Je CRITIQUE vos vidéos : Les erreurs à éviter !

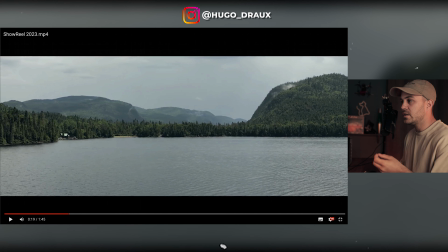(4:08)
Alors, c'est vraiment des trucs légers et c'est juste pour chipoter là, mais c'est ce qui permet en fait après d'avoir la vidéo qui est la plus parfaite possible. Et surtout que ça, c'est juste au montage, on coupe un peu avant. Regarde, je te remonte juste, le plan drone, il monte et tac, il bloque, il s'arrête.
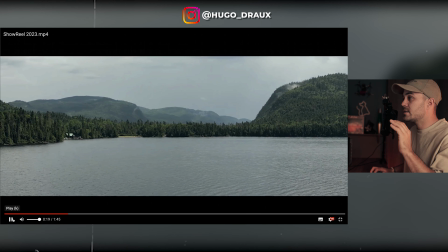(4:23)
Il monte, tac, il s'est arrêté. Je sais pas si vous avez vu, il s'est arrêté, il est à peine redescendu. On coupe avant, donc on garde toujours le mouvement fluide. Je le remets, vous allez voir. Il s'arrête.
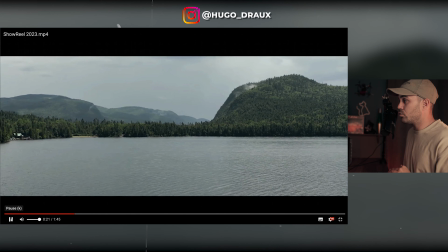(4:36)
Voilà. Juste un poivre avant on coupe. Là voilà.
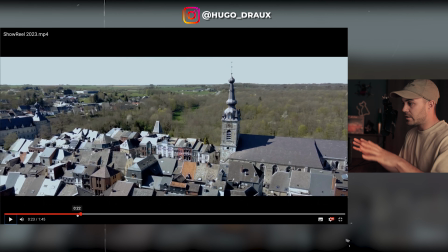(4:41)
Alors, il a essayé de faire quelques plans d'un Lego avec de la lumière. Ce qui est très bien, il faut tenter des choses. C'est pas mal. Sauf que là le plan il dure une fraction de seconde. On sait même pas ce que c'est. Et en fait on a même pas le temps de l'apprécier ton plan.
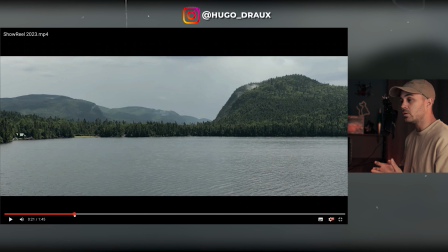(4:54)
Tu vois, donc ça c'est dommage. Soit tu les mets pas. Soit tu les mets plus longtemps. Et il faut essayer de varier avec d'autres types de plans aussi pour comprendre.
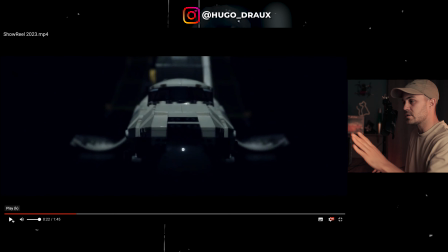(5:03)
Tu vois, là, il y a ça, on voit, ok, t'as fait une petite lumière dessus, c'est très bien. Déjà, le plan, il tremble, il y a un truc qui tremble.
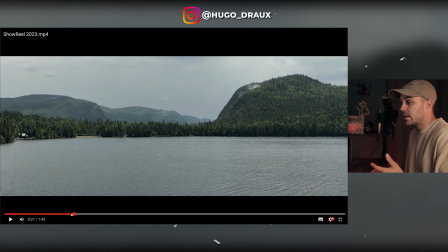(5:10)
Je ne sais pas ce que c'est qui tremble, soit la table, soit le trépied. Regardez, vraiment, ça tremble et c'est dommage, parce que ça, on peut faire un plan fixe sans problème, sans tremblement.
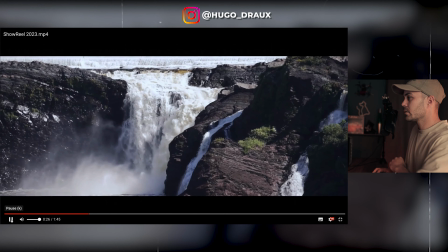(5:20)
Il y a un truc qui tremble. Là, ce plan cascade, là, par contre, ça, pas bon.
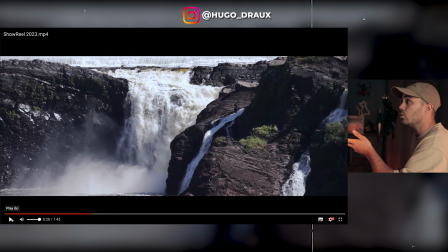(5:27)
Ça, c'est... Tous les autres plans sont sympas, avant, de drone et tout. On peut toujours faire mieux, mais c'est sympa. Quand on débute, c'est très bien, c'est très joli. Ce plan-là, il tremble dans tous les sens. J'ai l'impression qu'il est super, super zoomé au niveau de la qualité. Ça dénote par rapport à ce qu'il y avait avant. Donc, c'est pas bon. Ce plan, je le supprime totalement, surtout qu'il tremble. Ah, Norway, il y a le chat. Ok, donc il marche sur le clavier, nickel. Norway, viens ici. Tu vas pas couiner en plus.
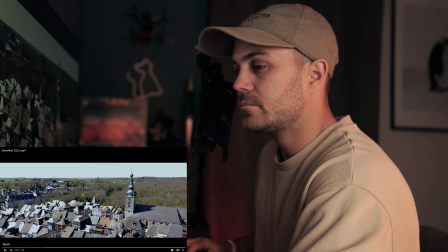(5:55)
C'est bon, le chat est parti. Allez. Donc ce plan, vous voyez.
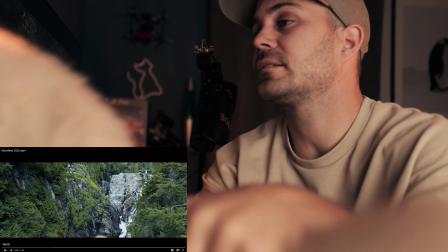(6:01)
Mais c'est pas possible. Arrête. Arrête-toi. Dis bonjour. Salut, c'est encore moi. Donc le plan d'avant avec la cascade, honnêtement, on supprime.
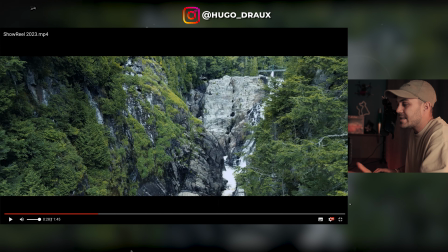(6:12)
C'est pas bon du tout. Alors que regardez, ce plan drone, il est magnifique. Ça, c'est bien. Ça sert à rien des fois de mettre des plans pour mettre des plans.
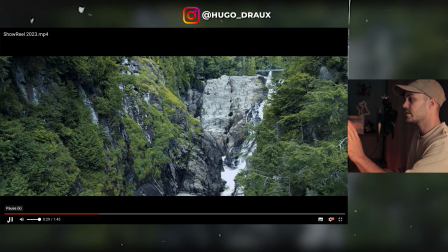(6:18)
Je remets. On supprime. Très sympa. Ah, il est un peu court le plan juste avant, c'est dommage, il est un peu court en drone.
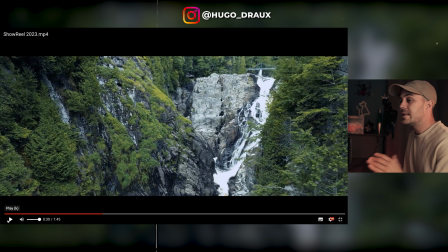(6:26)
Celui-là, il est cool, on découvre. Là, au niveau du son aussi, faire attention. Par exemple, le sound design, c'est bien parce qu'il a rajouté du sound design de la cascade, mais c'est un peu trop brusque. Donc là, au niveau du montage, faire un petit fondu au niveau du son,
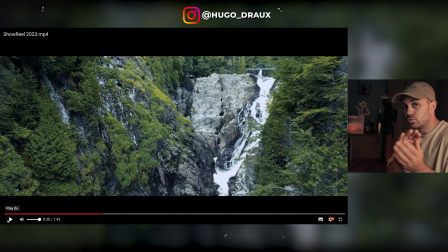(6:38)
le faire démarrer un poil avant de cette vidéo, doucement, et ça vient progressivement, et ça diminue progressivement sur le plan suivant.
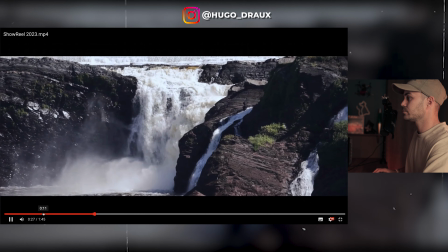(6:46)
Donc, écoutez au niveau du son. C'est un peu trop brusque.
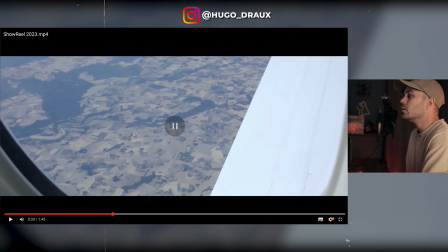(6:53)
Alors que le plan est super beau, ce plan sert à rien. À rien du tout. Chut. Poubelle. On balance. T'es dans l'avion. Je sais pas pourquoi. Je sais pas à quoi il sert ce plan. C'est flou. Poubelle.
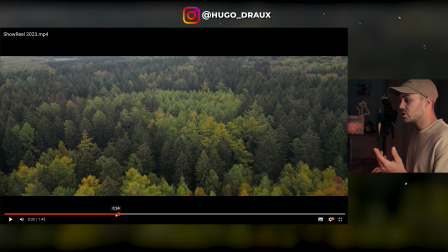(7:08)
Alors là, voilà. Là, tu filmes des plans de ton ordinateur qui est très joli parce qu'il y a pas mal de, lumière.
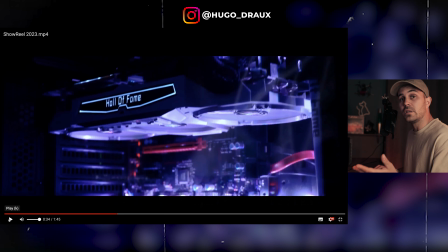(7:14)
On va remettre. Voilà. Ça peut être très joli comme plan. Honnêtement, c'est très joli. Mais il faut qu'il dure plus longtemps. Il est trop court. En fait, tous tes plans à la caméra sont beaucoup trop courts. Il n'y en a peut-être pas assez. Ou alors, ça dénote peut-être par rapport à ce que tu proposes là. Parce qu'on voit plein de plans nature, plans drone.
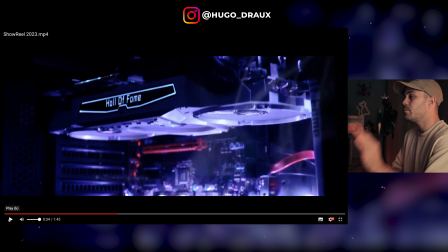(7:32)
Et d'un coup, en plein milieu, de temps en temps, on voit un plan genre technologie avec de la lumière. Et on ne sait pas qu'est-ce qu'ils font ici. Ils sont beaucoup trop courts. Soit on ne les met pas du tout. Soit on les met un peu plus longs. Et on essaye aussi d'ajouter...
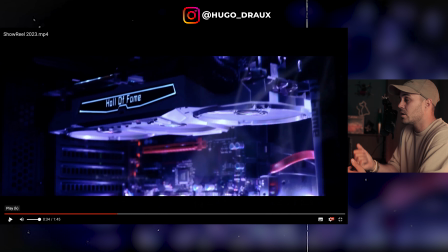(7:48)
2-3 autres plans à la caméra, peut-être un plan visage de quelqu'un, des objets, des choses comme ça, pour vraiment varier.
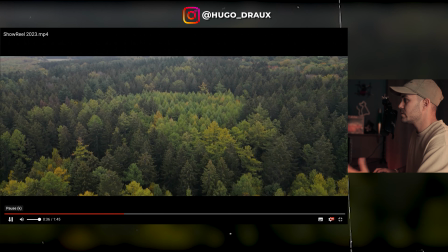(7:57)
Sympa.
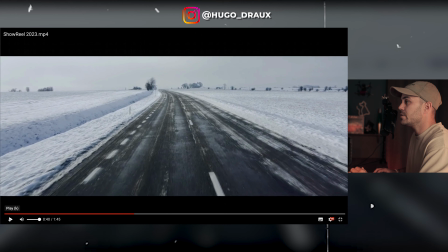(8:01)
Sympa, mais pas foufou par rapport aux autres plans que je vois, je l'aurais pas forcément mis. Très sympa, très joli.
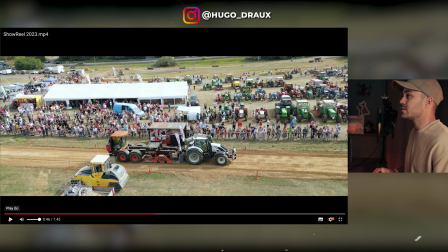(8:11)
Alors là, on comprend que tu filmes des événements. Pas de soucis. Alors, c'est pas ultra esthétique de voir tous les gens et tout ici, mais il n'y a pas